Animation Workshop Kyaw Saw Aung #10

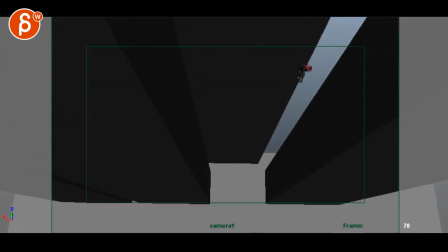[0:05]
Alrighty, let's take a look at the whole thing first. You send me an email with the notes updates.
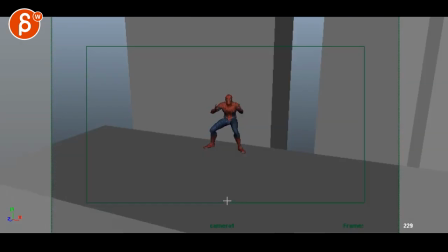[0:13]
That's all cool. Alright, and then we have an additional shot at the end.
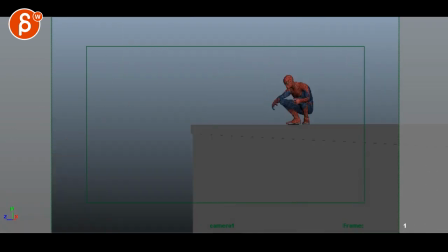[0:18]
Alright. I think it's for sure better. But there are still some of the issues. Now, there's some detailed stuff that I'm assuming you're going to get to it later, but you can still get the same hand pose, especially this one.
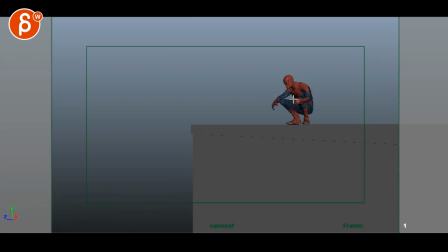[0:34]
The right screen right one that feels really static, like fingers out and how the wrist is up instead of looser. And there was something about he still feels like he just kind of goes,
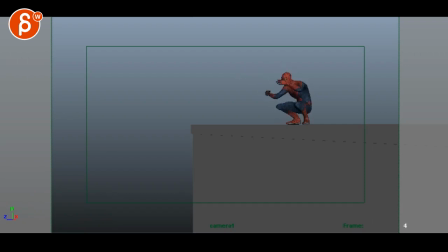[0:50]
where it just feels everything feels very pose to pose, everything moves at the same time. So I think you still want to have that moment of him leaning forward. You want to offset the arms. You want to look at what is leading. Is he leaning forward and then looking up with the head?
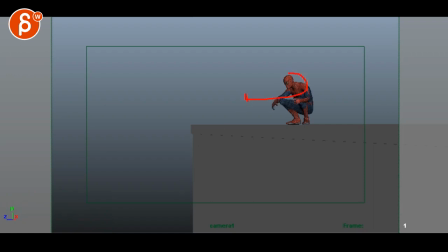[1:04]
Or you want to go back a bit and then forward with a little bit of anticipation? So there's still a lot to be done in this one. I think the path is better, but it still needs more. If you look at that energy, how there's something where,
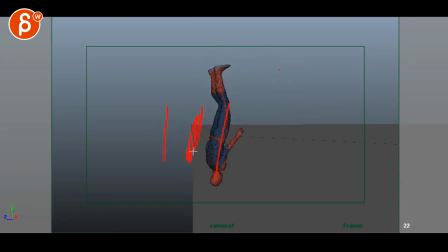[1:21]
you know what I mean? Like, he still needs to go at least split that difference, but it needs to go a bit further. And then it still has that weird feel of just arms just kind of hanging. And they kind of both go back.
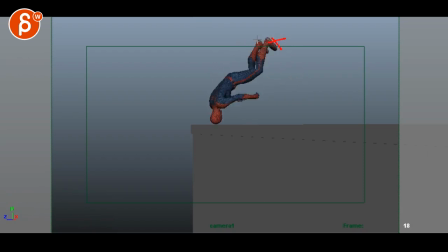[1:37]
The feet are still very flat. Like, they're not angled out to be a bit more dynamic. Everything just feels kind of... He still feels like a corpse. These are very, very twins. The feet are too similar.
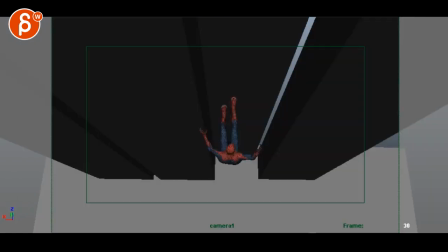[1:49]
So you really need to look at a few more dynamic poses for this jump and flip over there.
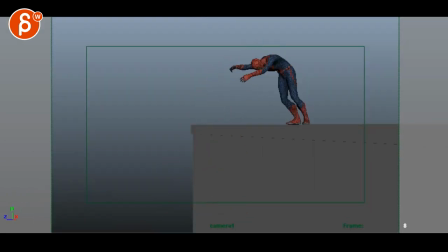[1:58]
And I highly recommend that latest Multiverse Spider-Man trailer for dynamic poses. I think I'm going to do a trailer analysis this week for it. So I think timing-wise, it's definitely better. I just look at how far it goes and it's pushed the poses.
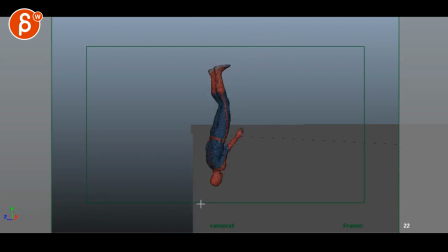[2:17]
This still feels slightly rushed through there.
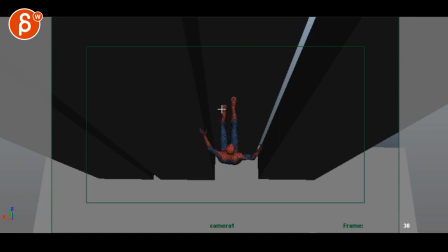[2:22]
So as he comes down, at least here it's a bit more. You can still probably... break up. That's a horrible drawing, but break up the leg so that they don't... I know there's an offset there, but you could still push it.
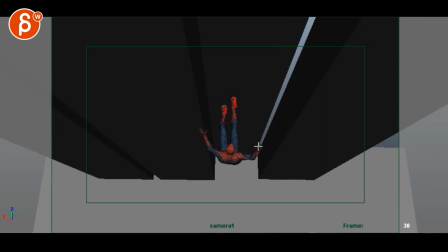[2:37]
And as you go forward... See, there's... The thing is, that hand is kind of in that same position. And then the web just kind of appears. Versus, imagine... excuse me. If that... And if you're a bit more angled, arm here, and that arm could be bent.
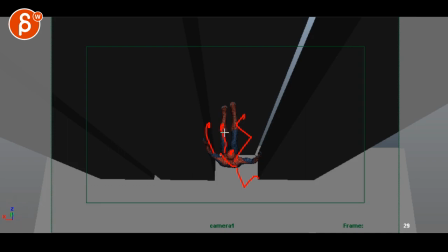[2:53]
And, you know, however... I don't know. I have no idea. Can't draw. What I have in my head is not going to be helpful at all. But the point is that you would have an arm back here, and then you can move that arm forward and then shoot the web.
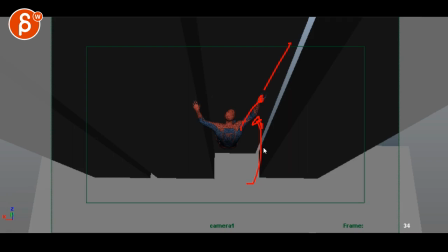[3:09]
So there is a move forward that tells the audience, oh, something's happening. It's the arm that shoots the web. Right now, it's just kind of a pose with kind of a static roll, and then suddenly that web appears. And the thing is, we're so close to the edge here that we kind of lose it. So I would try...
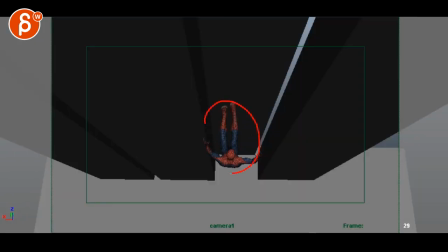[3:30]
I think the camera drops too fast. So what I would try is to keep this size in terms of how big he is. I know he has his legs out, but he's so much bigger in frame. If there's anything you can do to have his head here, you know, again, it could just be slightly smaller, some offset in the legs, but that his arm, at least,
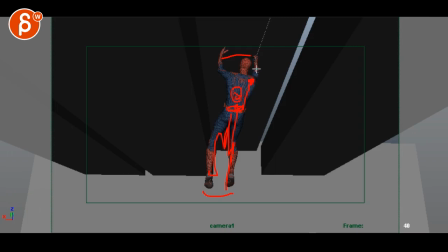[3:50]
you know, I would have that fist maybe here so that we still have this much within your action safe or whatever that you have here. You know, you want to see more of that arm in that web. And then as you go down here, this still feels like the whole body is pivoting off of the midsection.
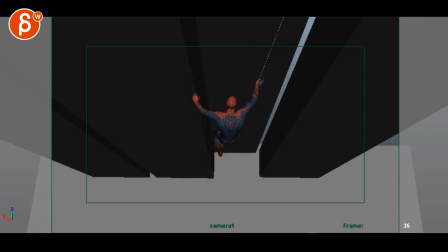[4:10]
And the chest, the head, the legs, they just kind of rotate the same.